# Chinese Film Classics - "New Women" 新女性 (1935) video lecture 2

In the previous video for Chinese Film Classics, we talked about why spectacle is so important to the film New Women. The circumstances surrounding the film's production and release, especially the suicide of leading lady Riley Yu on International Women's Day in 1935, made this film about the status of new women in modern China a sensation. We also examined some examples of how the filmmakers used cinematography, editing, and and other cinematic techniques to turn the film into a visual spectacle in its own right. In this video, we'll take a close look at how New Women uses several visual motifs, including toys, photographs, mirrors, and sound, to represent New Women as being held to double standards and leading double, even triple lives. We'll also examine characterization, specifically how the film creates several models of the new woman presenting its audience with an allegorical choice to begin with new women uses visual motifs of a toy photographs and mirrors to convey the ideas that women are forced to lead a double life and are held to a double
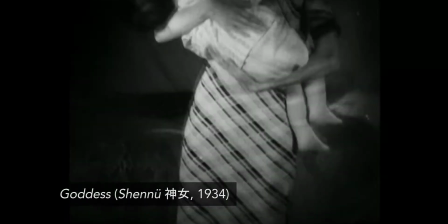(1:14)
standard like in the film the goddess the female protagonist played by randling you is defined in relation to the roles of mother and prostitute but weiming's character is defined by objects not just occupation.
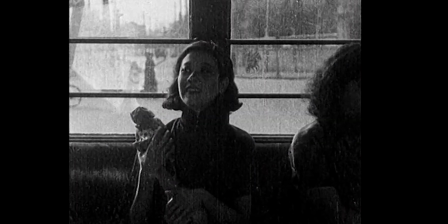(1:27)
The first time we see Wei Ming in New Women she is sitting on a tram holding a toy,
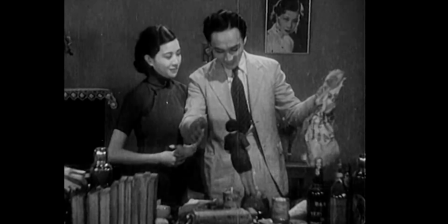(1:32)
the never fall woman or bu dao de nu xing which always writes itself no matter how many times or how hard it is pushed over. The toy motif both alludes to and seems to mock women's aspirations. They exist as objects as well as subjects not just as people but also as playthings.
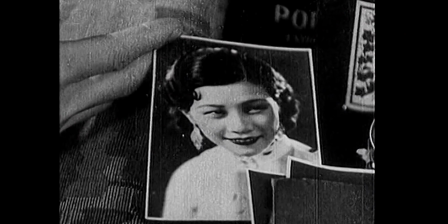(1:52)
Another visual motif, Wei Ming's photograph, reinforces the idea that women lead double lives, as real human beings and as images.
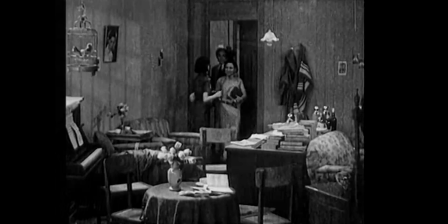(2:01)
Wei Ming's photograph first appears rather inconspicuously as a wall decoration in her apartment.
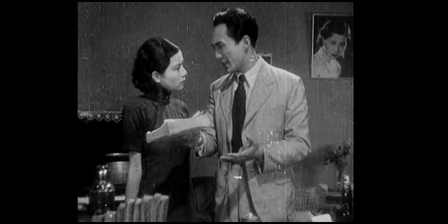(2:06)
As the story goes on, it reappears in many scenes above her and behind her,
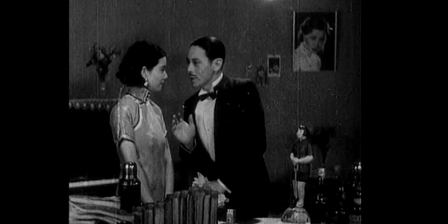(2:11)
as if it's looking over her shoulder, as a reminder of her split selves.
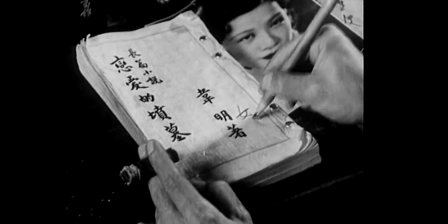(2:16)
When the publisher hand writes the word miss next to Wei Ming's name on the cover of her book, we see her photograph in close-up. This repeated focus on the image suggests that it is not who a woman is, but rather how she is viewed that determines her fate. The photograph of Wei Ming's beautiful face becomes a ubiquitous presence that haunts her life and even hastens her death.
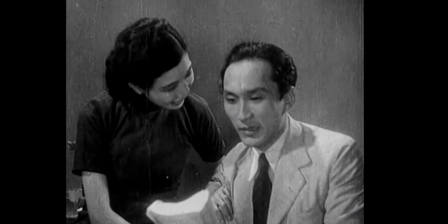(2:39)
As As people, women have their own hopes, goals, desires, and agency to realize them.
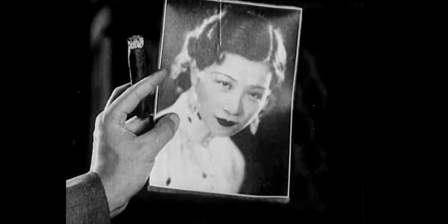(2:45)
As images, they are passive. People look at images, judge them, and use them for their own purposes. Adding to this irony is Wei Ming's profession as an author. She has had works published in the newspaper and is looking to publish her first novel.
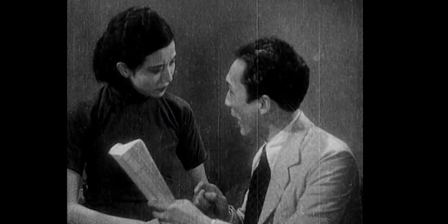(3:01)
Yu Hai Cho, the commissioning editor, tells her that the press has agreed to publish her novel but only at a low royalty rate of 10% and with no advance.
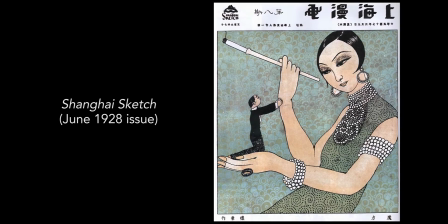(3:10)
Popular culture texts of the 1930s often associated women with consumption, shopping,
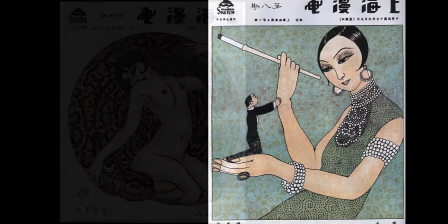(3:16)
leisure, clothing, fashion, or depicted them as objects of consumption themselves. Wei Ming however is a writer and therefore a producer but she's one who is subject to exploitation. Talent alone is not enough. She will not be allowed to produce and earn until she also gives the public what it really wants to consume, which is her flat image. Put another way, the film suggests that women, even when they try to produce, are forced into becoming objects of consumption. The undertow of popular culture seems ever ready to pull women down.
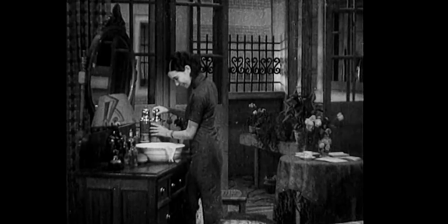(3:49)
Around minute 12 and a half in the film, Wei Ming looks at herself in the mirror in her apartment, and then we cut to Dr. Wang doing the same thing in his apartment.
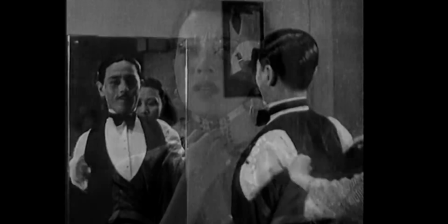(3:57)
So the The mirror serves as a connection between the two of them. When Yu Haichou then leaves Wei Ming's apartment, she bursts into tears,
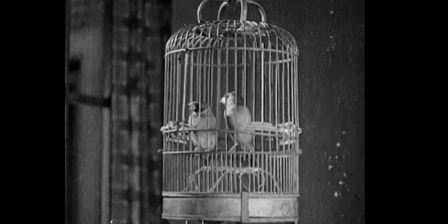(4:05)
right underneath a birdcage, a very common symbol of female entrapment, which contains a pair of birds.
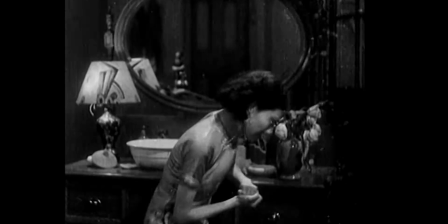(4:11)
This lovelorn young woman sits in front of her mirror, plucking petals off a rose.